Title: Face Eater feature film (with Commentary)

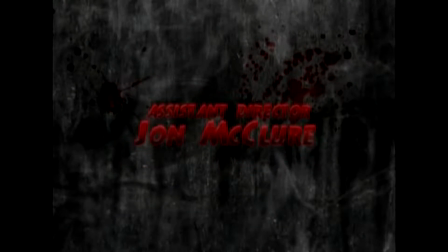8:19 Now, Josh, who's recording this right now, has helped us in many, many ways, and hence our joking about it at the moment.
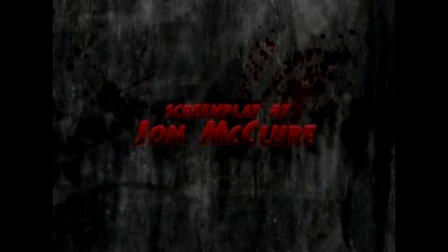8:27 Big, big part of this production.
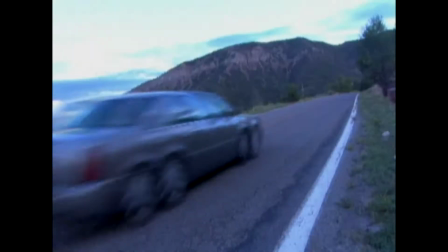8:37 Okay, here we are ascending towards the Greenmount Cemetery in Durango, Colorado, and this is one of my favorite scenes in the movie.
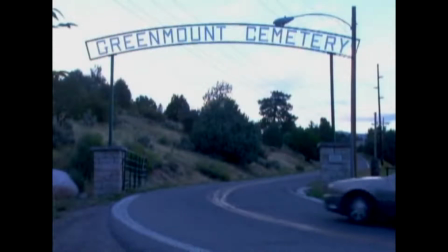8:46 It's just very dark and somber, and the lighting just really creates the mood, and I especially like the soundtrack during this scene.
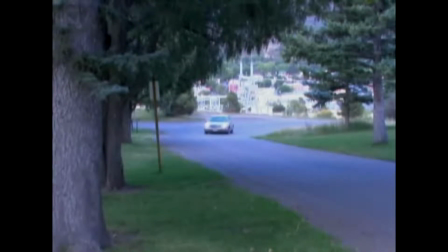8:57 She altered it a little bit for this particular sequence,
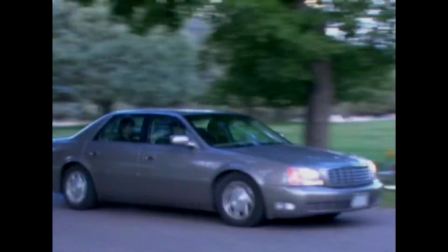9:01 and it works extremely well with the action and setting the mood for what's going on.
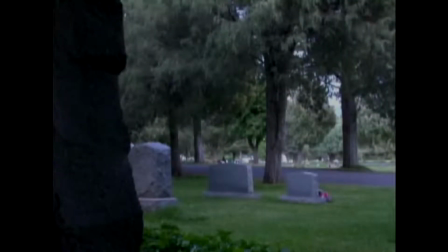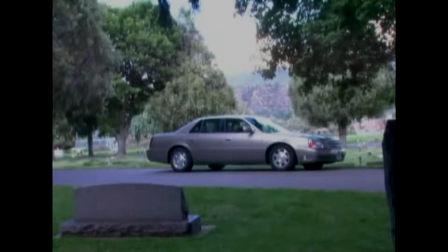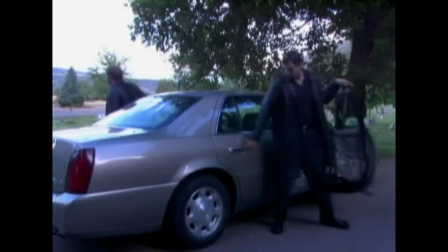9:22 I think any crime or horror film worth its salt has a graveyard scene in it.
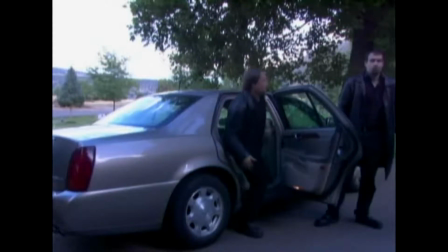9:28 In this particular sequence,
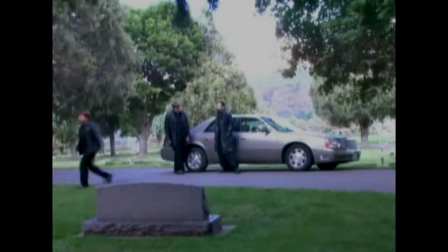9:30 I was actually able to get permission from a friend of the family who had a departed child,
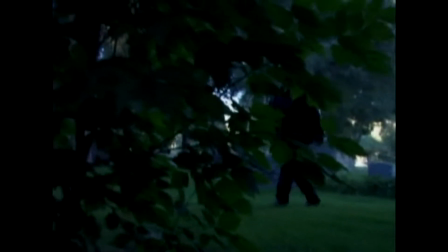9:38 who I also was friends with years ago, that allowed us to use his grave in the film,
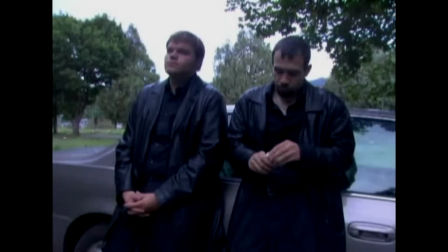9:44 although we cheated location in the graveyard for dramatic purposes.
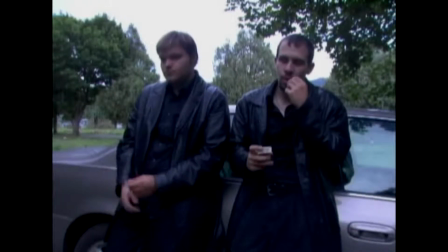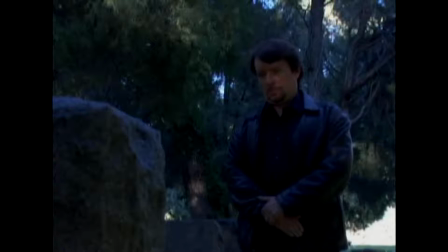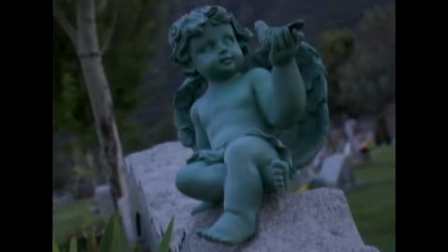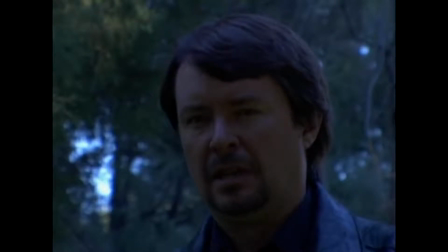10:06 We are sure that beauty is a thing beyond the grave. The perfect bright experience never falls to nothingness. And time.
Okay, so we're about to encounter the first appearance of the monster in Face Eater.
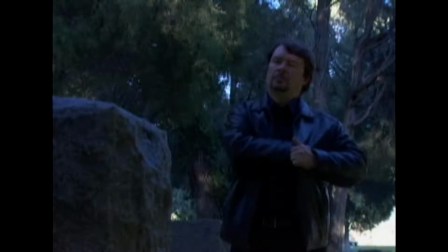10:23 And this is the only scene where you cannot actually hear the monster. In every other scene it's in, you can hear it and maybe see a claw or a shadow.
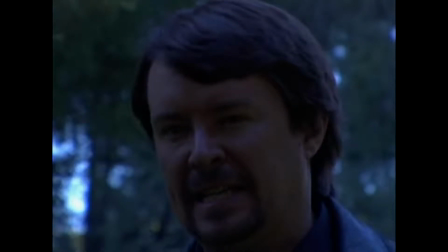10:36 But I wanted to leave the audio out in the scene just to make the audience wonder,
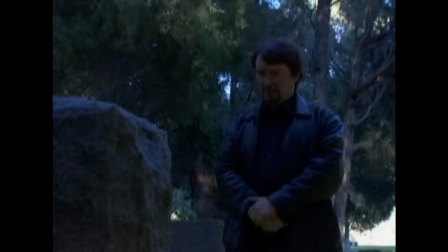10:45 as it is the second scene in the movie, is Flex insane?
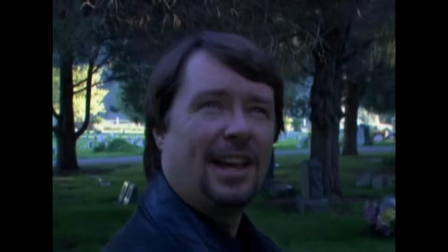10:50 And I think it's a funny scene, and I think it came across pretty well.
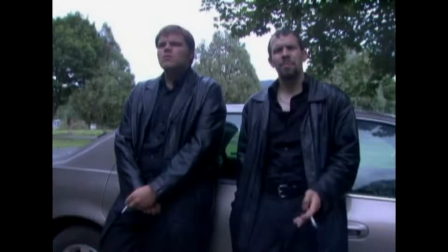10:56 You're absolutely right. I think you're going to really like what I've been up to. Who's he talking to?
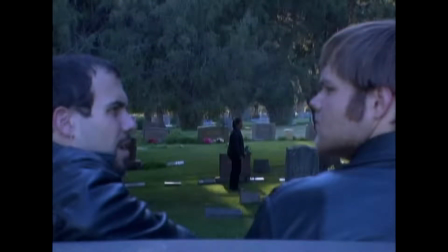11:05 You got it, buddy.
And the actors who are playing got what you want, Mike and Lenny,
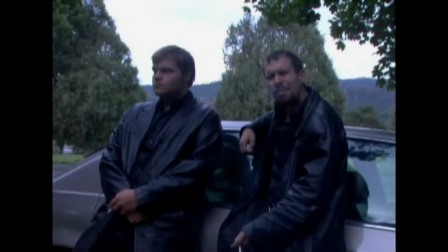11:12 Steve Wayman and Daniel McClure, and I think they're an amazing on-screen duo.
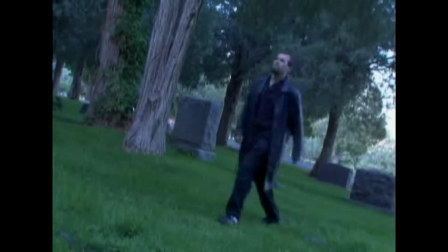11:18 They just had a lot of fun together, and they really worked well together throughout the shoot, and it was a really balanced duo.
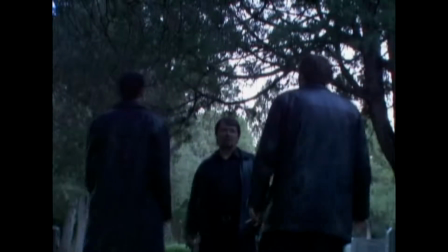11:27 They had a terrific energy, and that's clear as we move into scene 3 in the pool hall,
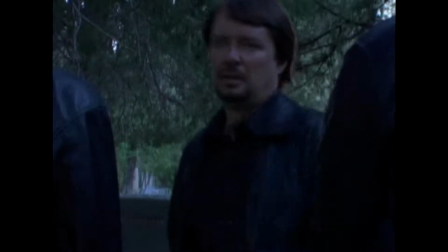11:34 where they may not be directly together or interacting constantly,
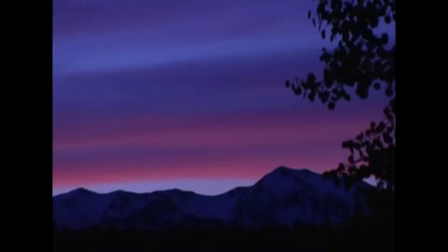11:40 but their relationship is still palpably perceivable, and it works well.
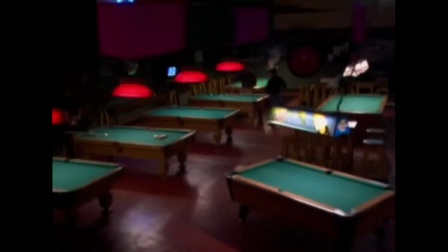11:49 Another thing criminals like to do is play cards and shoot pool, so we had to have some sequences with those in there.
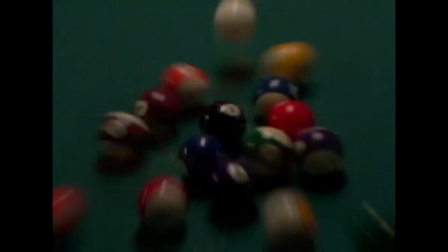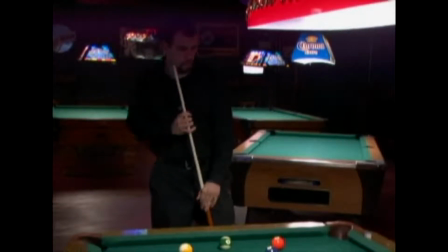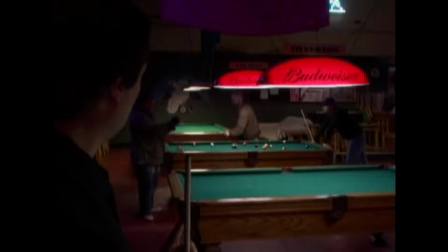12:06 And this actor is Oscar Gillespie, who's playing the homeless man.
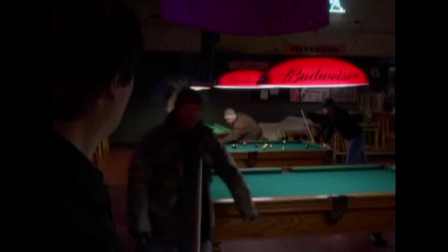12:12 His scene is obviously very brief, but he is very dedicated.
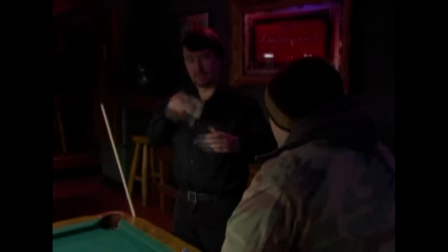12:18 And behind him, you can see Josh Schoberg and Ian Warner, both playing pool.
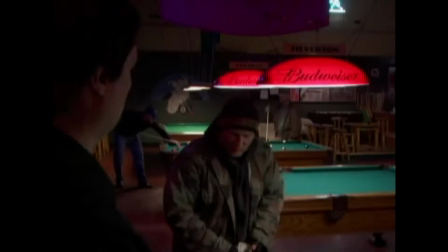12:24 Ian plays Rich in the Coscarelli scene.